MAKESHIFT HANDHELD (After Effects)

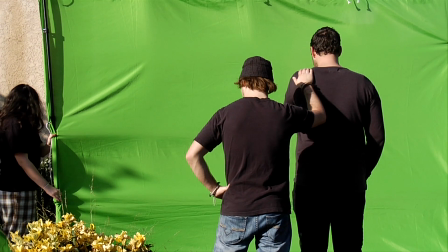18s
Not so dramatic anymore, is it? Alright guys, here's the last scene from, oh yeah, look at the dork in the pajamas.
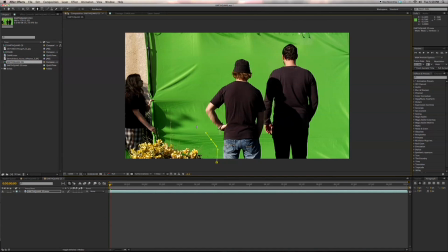24s
Here's the last scene of the first thriller. I'm gonna show you guys how we did this green screen effect with the earthquake aftermath here at the end.
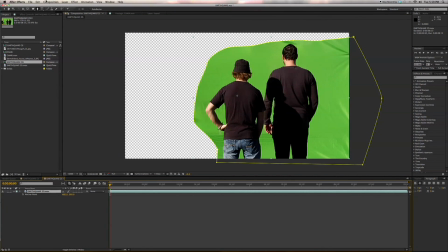31s
So we're gonna put a mask around our green screen shot here and then put on our traditional key light,
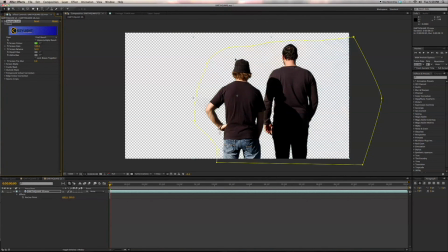36s
grab the green there, and then throw our earthquake background behind.
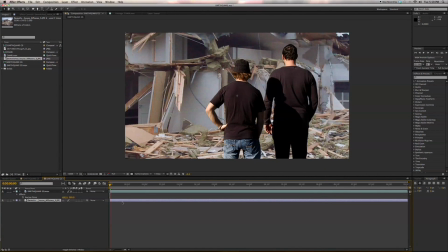41s
Now we're gonna grab this and resize that.
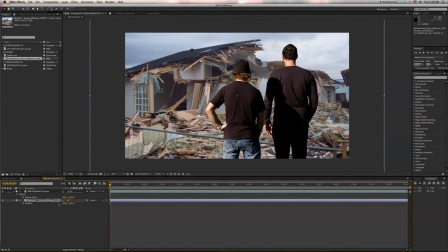45s
We'll scale it down by hitting S. And then hit P and change the y-axis, bring it up a little bit.
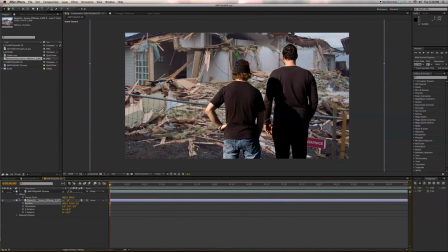And then we'll adjust our key here. We'll jump in and we'll adjust our matte. We'll bring the softness up a little bit and shrink it down here by -1 so we get a little feathered edge here.
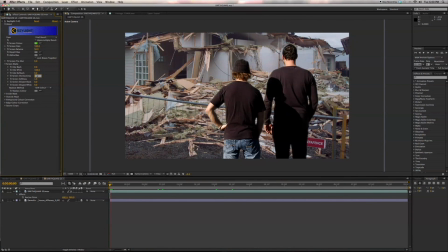73s
And maybe a little bit more. We'll do 1.5. And all right, let's add a curves layer here. This is how you blend these layers nicely. You know, if you really take some time, you can actually, you know, make these green screen effects look somewhat believable by just matching your color tones between the two.
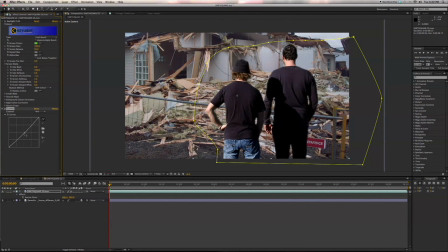90s
So I want to put a nice daylight look on this. We're going to add some blue. We're going to bring up the whites a little bit here in the RGB. And then we're going to add a curves layer
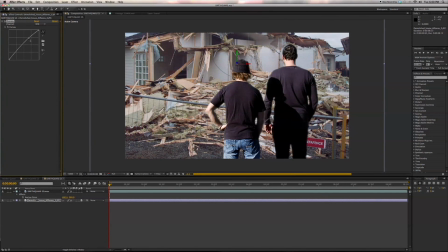100s
to our background as well and just kind of match the highlights and shadows for both of these shots so that they look about the same. We'll add an adjustment layer here and then we'll do an overall match as well.
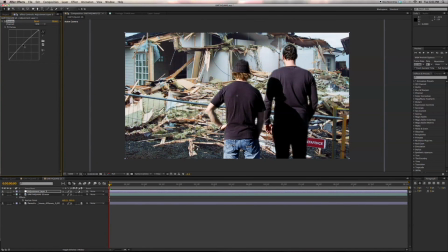Punch a little green in.
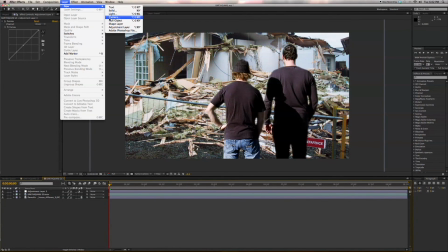125s
Just so it looks believable here. You don't want to go overboard. Now let's add a new camera. 35 millimeters, okay.
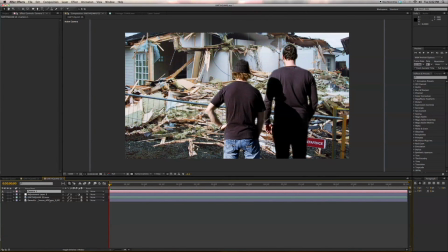131s
And what I'm going to do here is we're going to put both of these 3D layers. And then we're going to punch our background back in Z space.
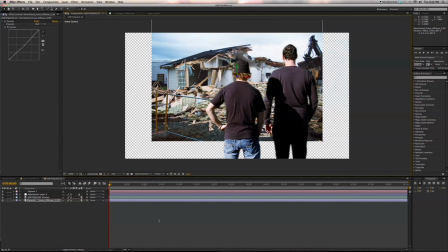139s
And if you hold shift down and push that backwards, it'll go a little quicker here. Then we'll hit S and bring up the scale.
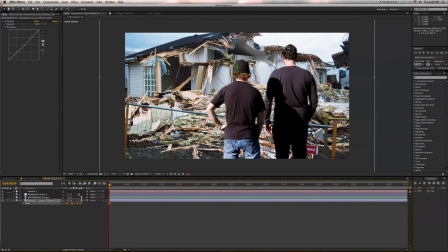146s
And I guess, yeah, we definitely don't want these guys hanging out over here to our right there. So let's bring this over on the X axis as well.
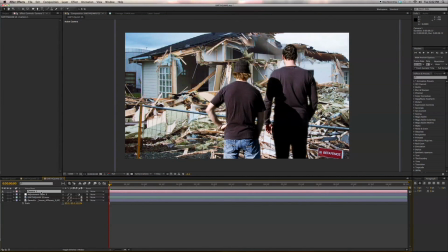158s
All right, now what we're going to do here is we're going to keyframe our camera position.
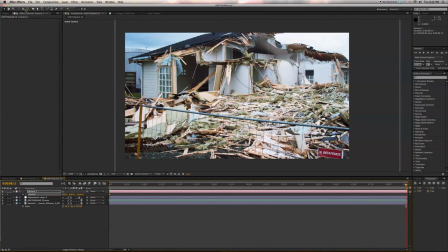162s
Let's put a keyframe at the very beginning, go all the way to the end of our sequence, and we're going to put a keyframe there as well.
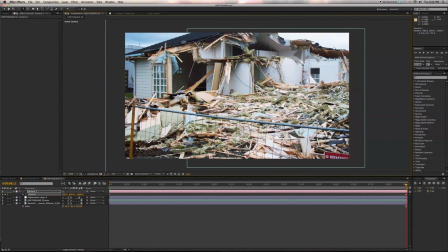169s
We're going to push in here in the Z space. So what's going to happen is our camera is going to gradually creep in over time here.
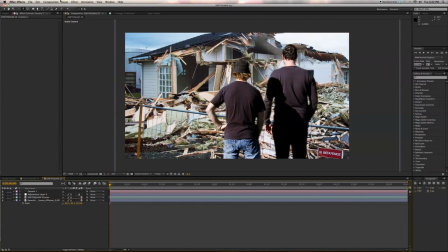176s
So now what we have is we have a gradual push over time. The last thing I want to do here is we're going to add a null object. And there's this great plugin over here from Video Copilot. It's the Aftershake Null. And we're going to throw that on our null object here.
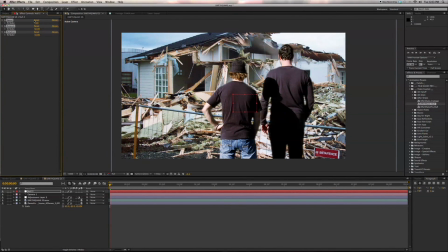195s
And then what we're going to do is we're going to bring these values down because we don't want these too high, of course, because that's, you know, that'd be more of an earthquake look. We just want a nice gradual handheld look on our camera.
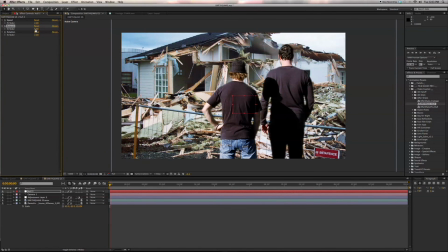208s
So we're going to bring the speed down to 2. Let's bring the amount down to 8. And then we'll bring the rotation down to 2. What we're going to do now is we're going to parent both of the objects to our null.
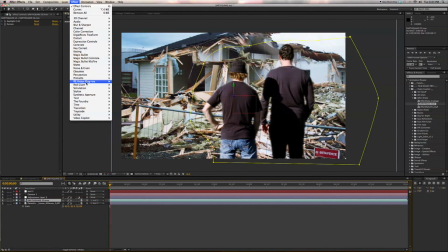220s
And what you can also do is you can add a nice motion tile here.
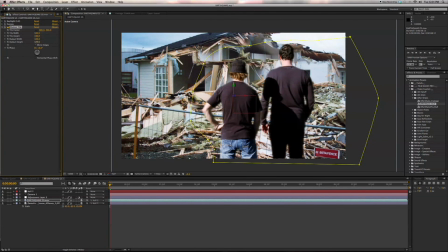224s
And that will make sure for when the camera does shake, you won't overstep your bounds.
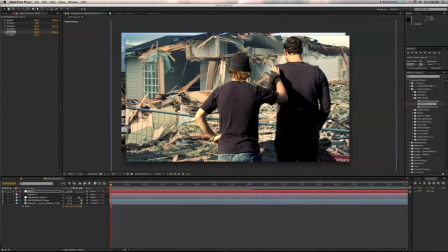231s
So now here, this is what this looks like at the end with all the color correction and all.
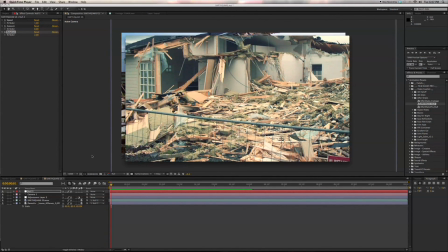235s
It's real easy to take a standard green screen shot with no motion, add a little bit of handheld movement and push in, and you have a realistic, believable shot that will sell. Camera movement on a green screen shot always helps to make it more believable.